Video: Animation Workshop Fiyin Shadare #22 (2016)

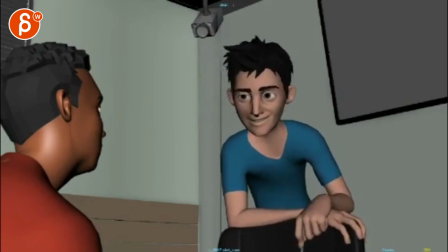And then it goes up and left and does this. Already left, right, left, right. and then the big one and then this to me it feels like you want to do
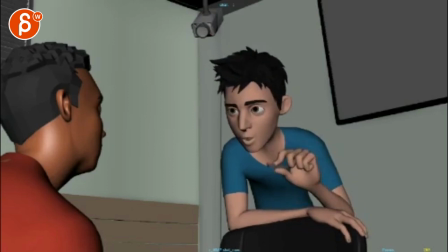don't do that minute might be just from here to here minute hold hold hold
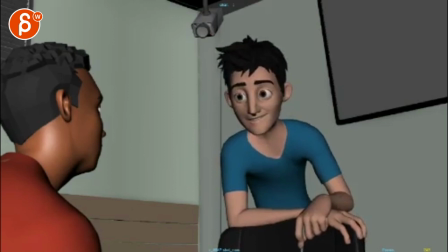don't move the head and then then he goes then that because otherwise to me beat wise it's just there's always something moving and i feel like this would be a great minute hold the voice nothing's you know no one says anything.
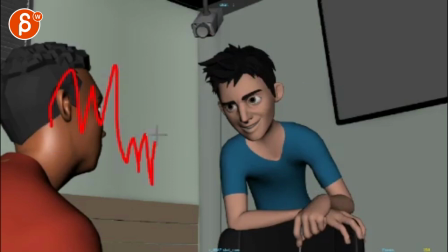It's a hold and it's just he's walking, leaning over, talking, talking in minute vivid detail.
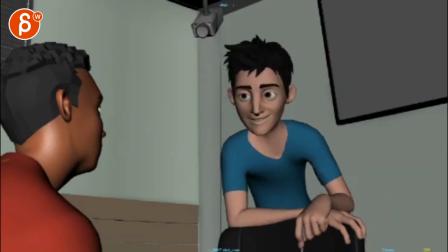So you got that contrast and that moment of silence. I think that would help beat-wise. At least to me.
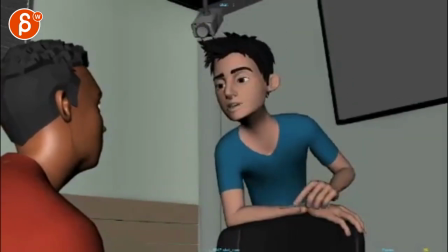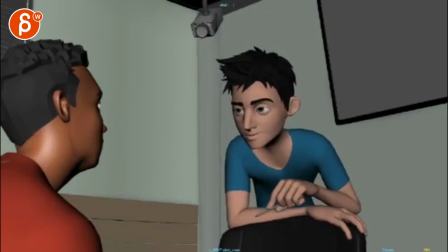There's still some moments through here where this arm goes IK. The wrist rotation and the forearm. There's some funky stuff going on there. Same thing here, because I see all that elbow movement while the wrist does not really move that much.
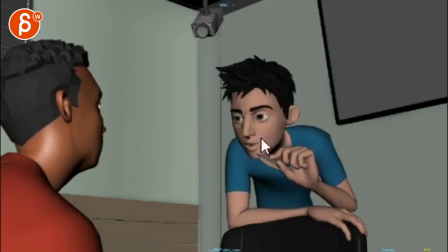I'm not talking up and down, I'm talking about the over rotation this way, not up and down.
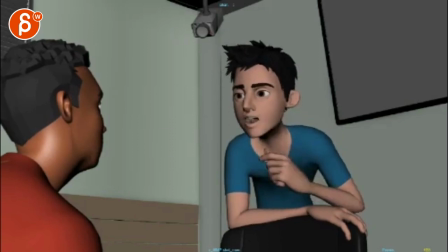So it feels a bit locked. That feels a bit weird here, where the elbow goes in, but then the hand goes out, and with the hand rotation not moving that much, it just feels very broken,
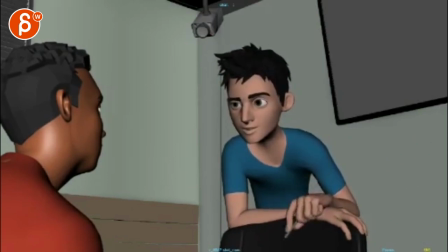better. there's also the wrist feels like it's moving a lot compared to everything else.
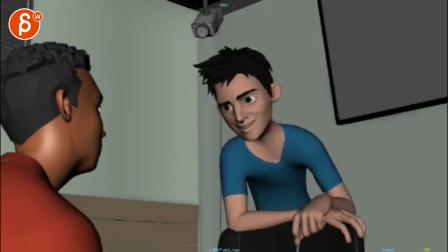Not too bad though. Probably the lowest of the notes but
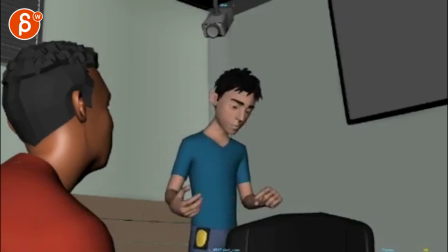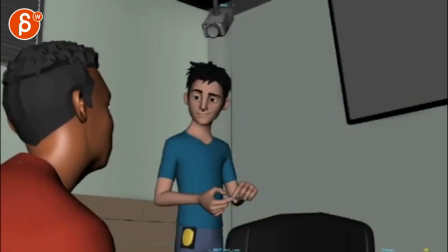that's it. I mean the sound, the lip sync this might just be the quick time so this might not be a note. It just feels late.
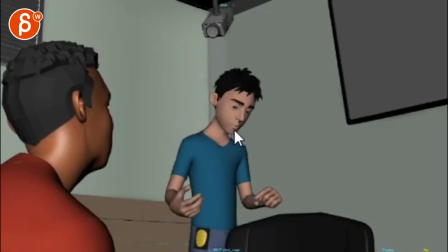And this feels a bit much. This feels like a whistle and not a year. This could be a year between these two, but this is already a whistle.
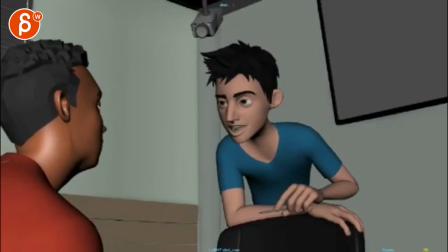That's a cool shape. It just feels short. I will get to this and hold this three frames long at least. Years.
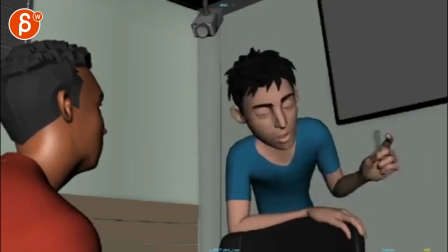There's something cataloged that's poppy. This one. You can see how the jaw goes up, down, and then suddenly up, and really up. It's over one frame direction change, and it's really faster, and it pops one up and then one down again.
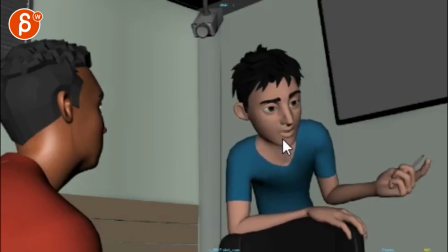So I would simplify and add a frame, or just reduce this closing here. It's too poppy.
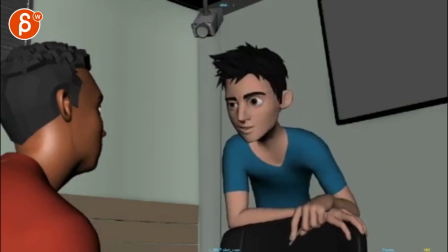Then cataloged.
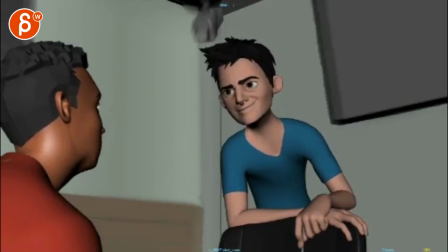Cool. Yeah, that's it. All right, there's an email, you can sign up, you can start whenever you want, you can submit whenever you want, you get 16 submissions. Either way, a like and subscribe would be awesome. All right, thank you.